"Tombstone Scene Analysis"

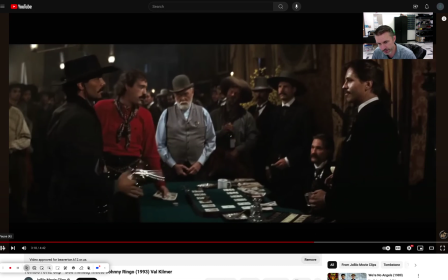[4:12]
Some excellent gunplay. You just see that whole scene.
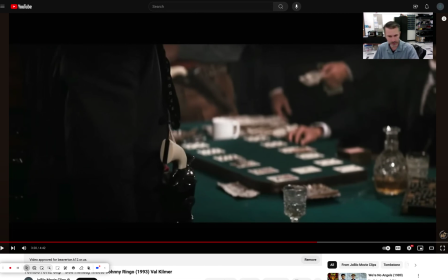[4:18]
I didn't show the whole thing. He's flipping it around, and he had to practice it over and over and over again to get it right. So that's a blocking note. Another blocking note that I noticed was this scene right here.
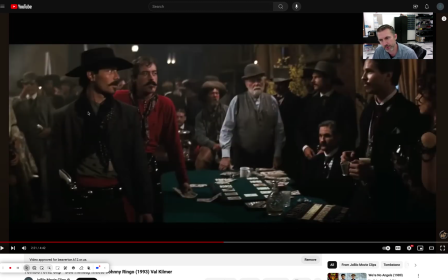[4:28]
They're not moving in and out of the camera, but they're placed in ways that you can see all the main characters. So that's one thing that to consider when you've got a large group, is that it's just like taking a group photo, making sure that there's no one covered up behind and everyone's placed the right way so that scene can play out and you can kind of see from further away what each person
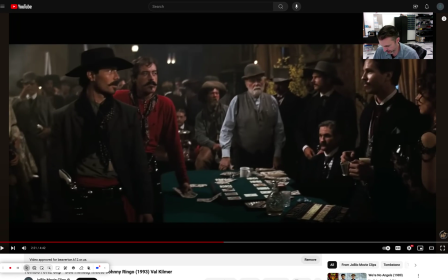[4:47]
is doing. One other thing that I noticed that is related to camera movements,
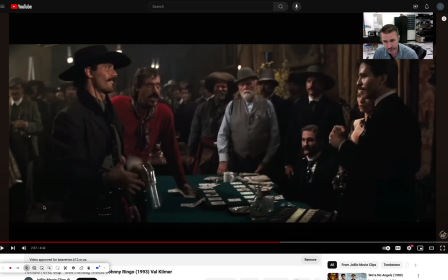[4:54]
it does cut a lot between close-ups and medium cowboy shots for most of the action, but there was this scene down here,
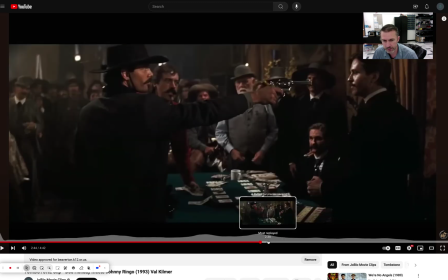[5:00]
and I think I just found it, Oh no, that's when he's tensing up.
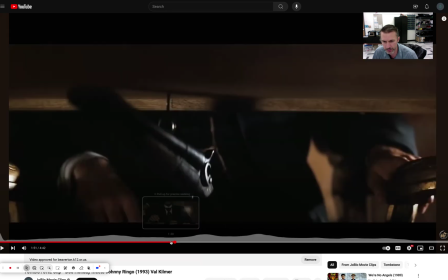[5:04]
A scene early on, just as the conflict's about to brew, and Wyatt kind of sees it coming.
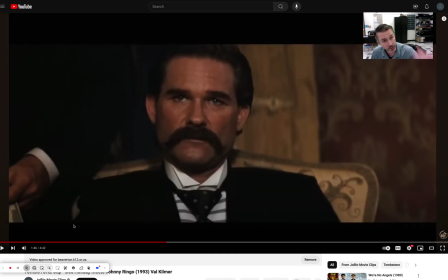[5:11]
So I'm going to roll back just a little bit. So this shot starts on Wyatt's face, and then it booms down to reveal what's happening underneath the table.
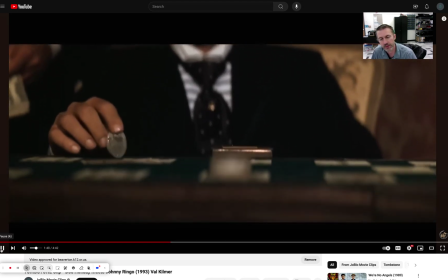[5:18] I don't know. There's just something about him. Something around the house.
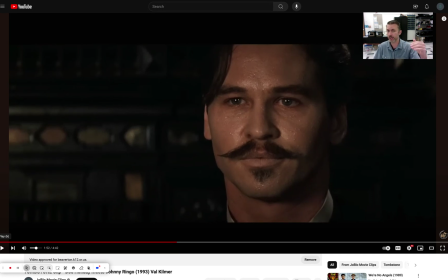[5:25]
And that's where you know that the tension's like raising. You know that Wyatt's concerned about what Doc's going to do, and he's also concerned about what Ringo's going to do. And at any moment, this could play out in a gunfight. So the fact that there was so much tension and
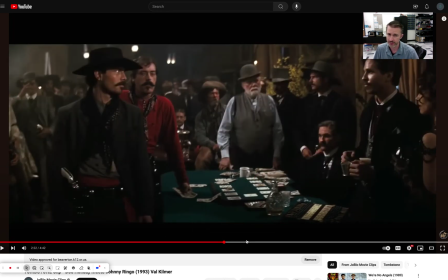[5:40]
disparity and animosity between the two characters, and then in the end, he has a gun pointed straight at his face,
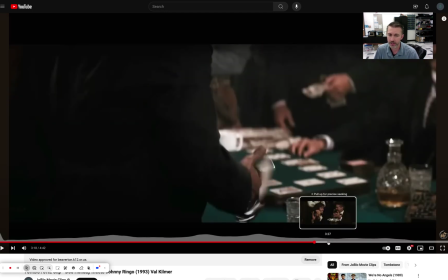[5:47]
does this little spinning thing to show off, and then the payoff on this scene is that
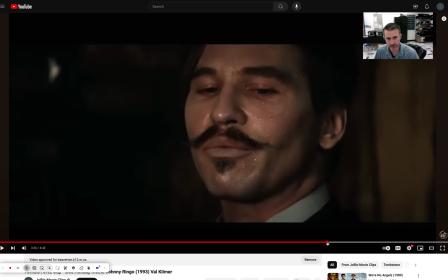[5:54]
as Doc Holliday sees that,
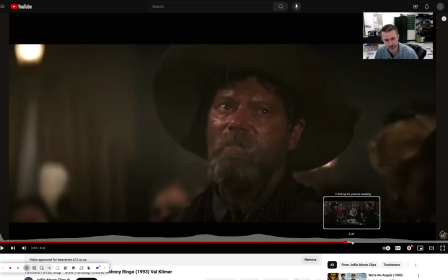[5:56]
his reaction is basically to diffuse the situation without backing down, and the way he does that is to take the cup.
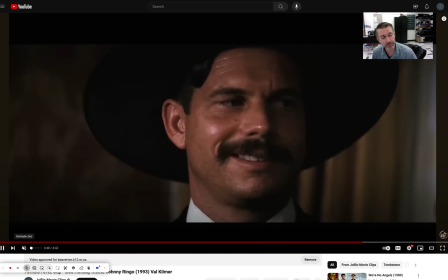[6:07]
And in a very similar way, kind of mock, but also relieves the tension.
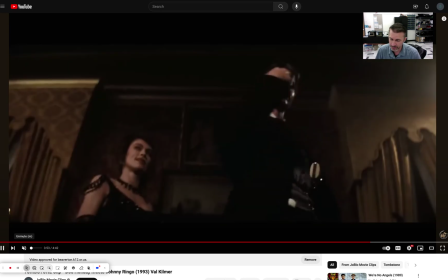[6:12]
You can see it on people's faces that the tension's kind of dying down, and they all kind of accept the joke.
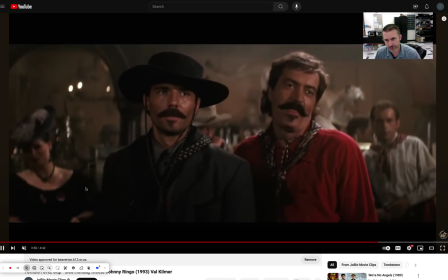[6:17]
And the scene's not over until you see Johnny Ringo himself towards the end.
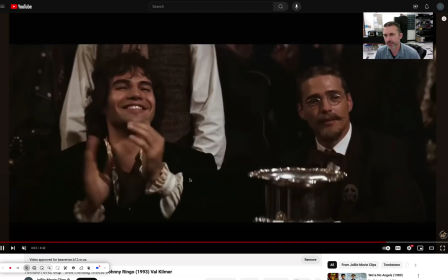[6:23]
Once he's holstered his cup, and everyone's clapping, and the mood is lightened.
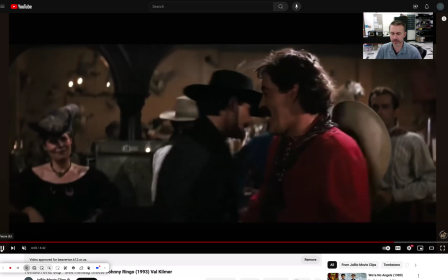[6:27]
He even laughs a little bit at it, and that's the end of the scene. So it sets up a later conflict in the film.
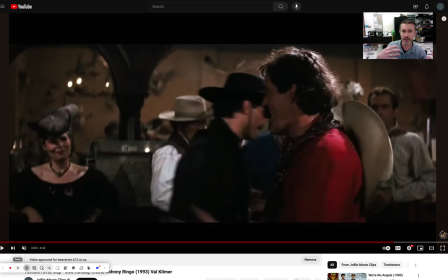[6:32]
So breaking down this scene using the mise en scène, just there's a lot of things that are happening in this scene, and it really sets up the final confrontation later. So thanks for watching my analysis of the scene.